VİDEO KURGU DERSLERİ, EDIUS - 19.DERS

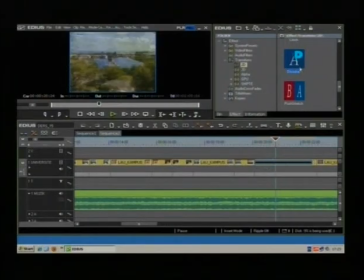Bakın geçen derslerimizde biz bunun default süresini çok uzun ayarlamıştık. O yüzden bizim kliplerimiz neydi? Yaklaşık 1 saniye 17 kare boyutundaydı.
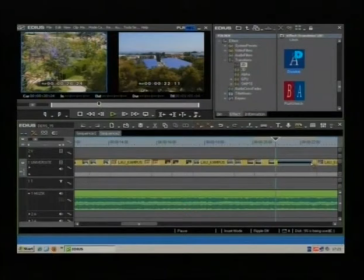Buradan tutup kısaltabileceğiniz gibi undo yapayım.
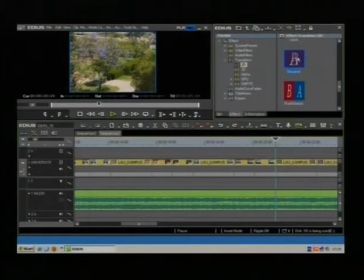Şöyle de yapabilirsiniz. Dissolve efekt ikonuna tıklayıp sağ tuşla Duration'dan Transition komutunu tıklayarak bakın 3 saniyeymiş.
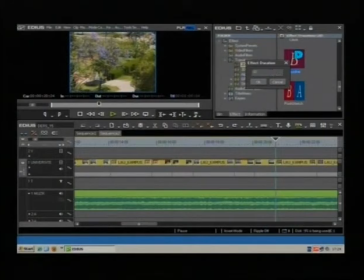Buradan bunu yaklaşık 12 karelik bir mix süresi yeterlidir diye düşünüyorum. Elinizle klavyeyi kullanarak 12 yazarak OK derseniz artık default süresi 12 kare olmuş olur.
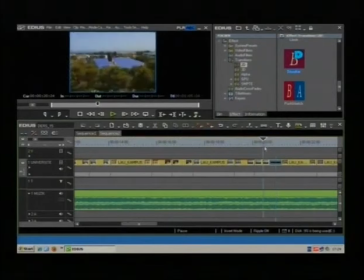Bunu tutup tam ortaya bırakırsanız bakın şuradan itibaren izleyelim. Geçiş biraz daha yumuşamış oldu. Bir daha izleyelim. Evet. Rahatsızlık veren. Şöyle şuradan itibaren izlersek.
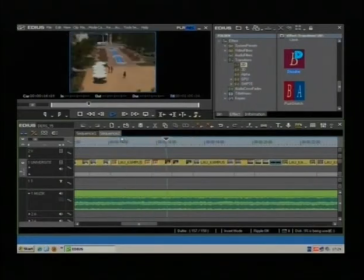Rahatsızlık veren o sıçramada elimine etmiş olduk.
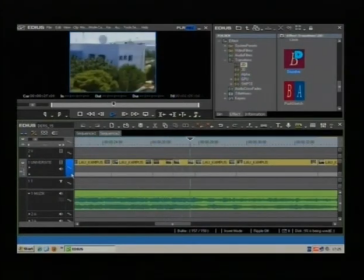Evet, şurada da öyle bir durum söz konusu. Şu noktadan geçerken de şu plandan üniversitemiz
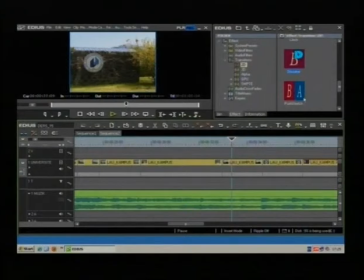logosunun olduğu, totemin olduğu yere oraya da küçük bir mix iyi olacaktır. Şöyle ki
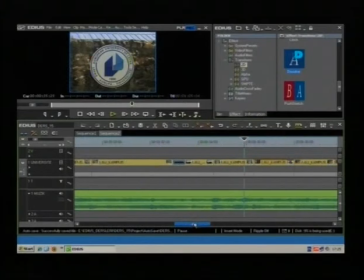aynı şekilde bu fix kareden tilt up karesine geçerken de bir
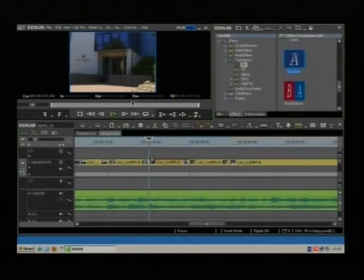küçük mix dissolve koyarsak daha iyi olabilir. Şöyle izleyelim. Evet. Buraya da küçük bir mix olabilir arkadaşlar. Çünkü müzik çok yumuşak. Müzikle de bir uyum sağlamasını istiyorum.
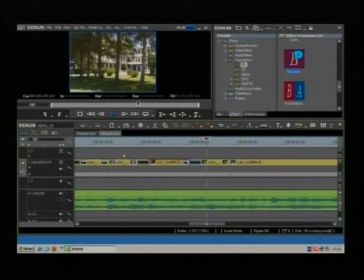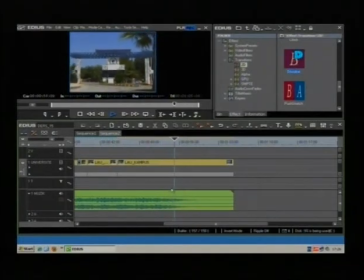Buradan da yeniden ben filmimin yavaş yavaş kararmasını istiyorum buradan itibaren. Bunu nasıl yapıyorduk? Hemen buradaki mikser ikonumu tıklıyorum.
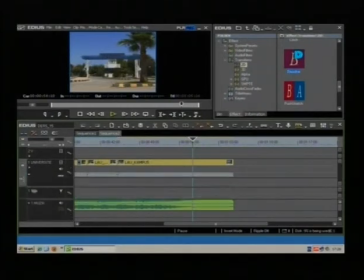Bunu biraz aşağı çekiyorum. Buradaki mikser yazım aktif değilse onu bir kere tıklayarak aktifliyorum. Kararmasını başlamasını istediğim noktayı aktifleyerek burada bir kontrol noktası oluşturuyorum.
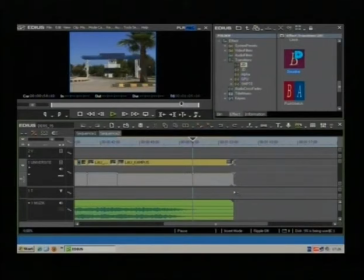Daha sonra son kontrol noktasını da aşağı doğru çekerek fade out'umu gerçekleştiriyorum. İzleyelim.
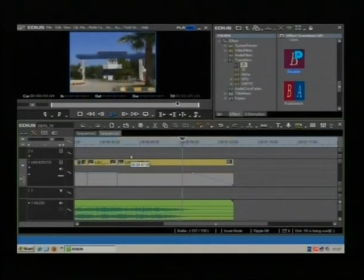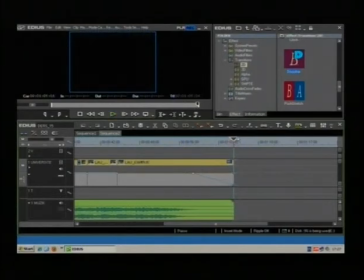Evet, çok yavaş bir fade out oldu. Biraz sıkıcı oldu aslında.
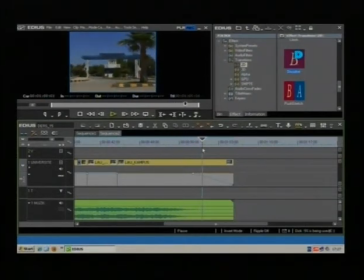Şuradan itibaren başlayabiliriz. Şuraya kadar. Müziği de ben oraya kadar kısıyorum. Tekrar bunları şunu aktifleyerek delete tuşuna basıyorum.
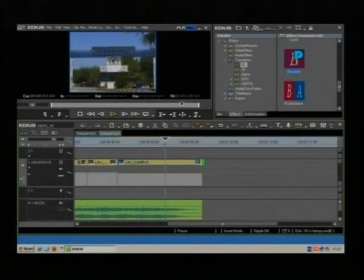Şöyle aynı şekilde müziği de kendimiz müdahale ederek bu noktadan itibaren yavaş yavaş fade out yapalım.